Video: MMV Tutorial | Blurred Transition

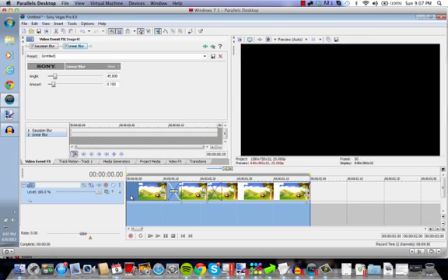4:04 So, I just press Shift B. And this kind of like just pre-renders my video in a sense, except it's faster.
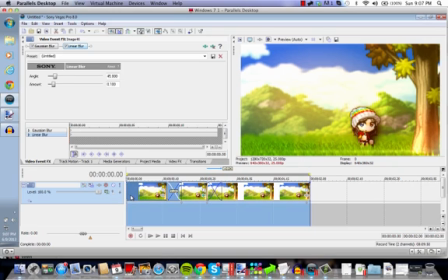4:12 And it doesn't take as much time, well, that kind of means the same thing, sorry. So yeah, that just pre-renders it.
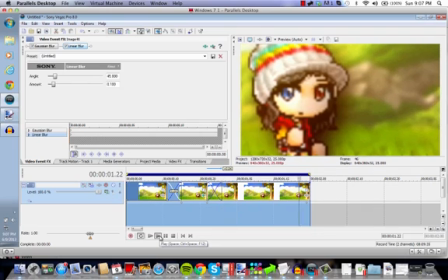4:20 And this is the result we end up with. As you can see, it looks really cool, nice way to transition.
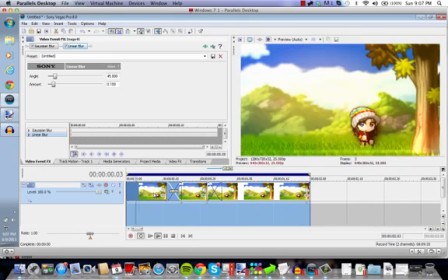4:27 So from the beginning, they could be not singing, like right here, and then they could be singing. That just draws more attention to the character, I find. And like, instead of just starting out right here,
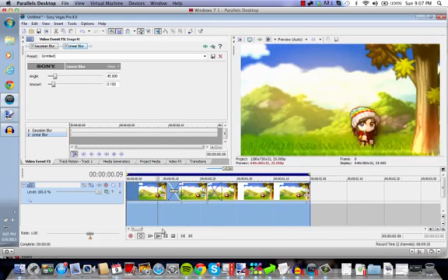4:41 like starting out from there to there, it just makes it more, I don't know, just draws a lot more attention to it. Because you're kind of not expecting that to happen. So yeah. So that has been a very popular request, as I said already. And if you ever requested a tutorial,
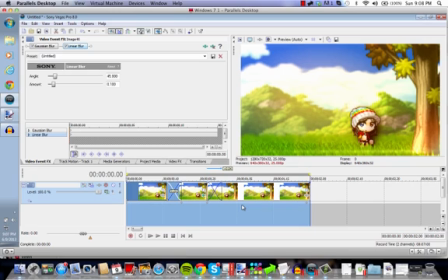5:02 re-request it, because I've been on hiatus and I kind of haven't been paying attention to all the tutorial requests. Like, I don't write them down or anything, so please re-request it if you really want to know how to do something.
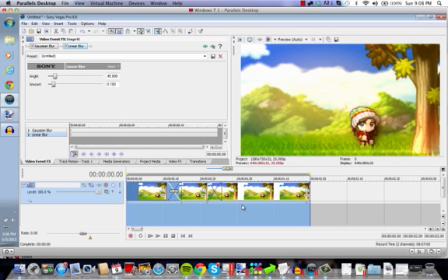5:16 If I don't really have time to make a tutorial for it, but I know a very helpful tutorial on it, I will relocate you to that tutorial. And my dog is scratching again. Sorry. Okay, anyways. So yeah, just re-comment it or PM it to me if you don't want to comment to it.
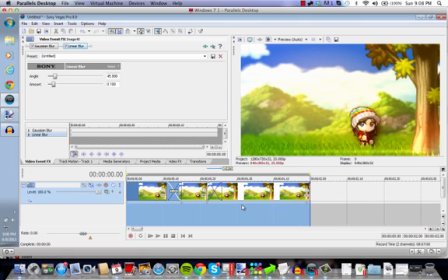5:35 Comment on it. Yeah. And yeah. So I guess that's it.
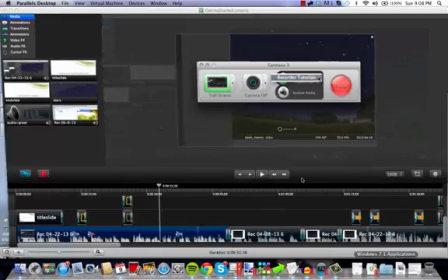5:40 And thank you. And how do I end this again?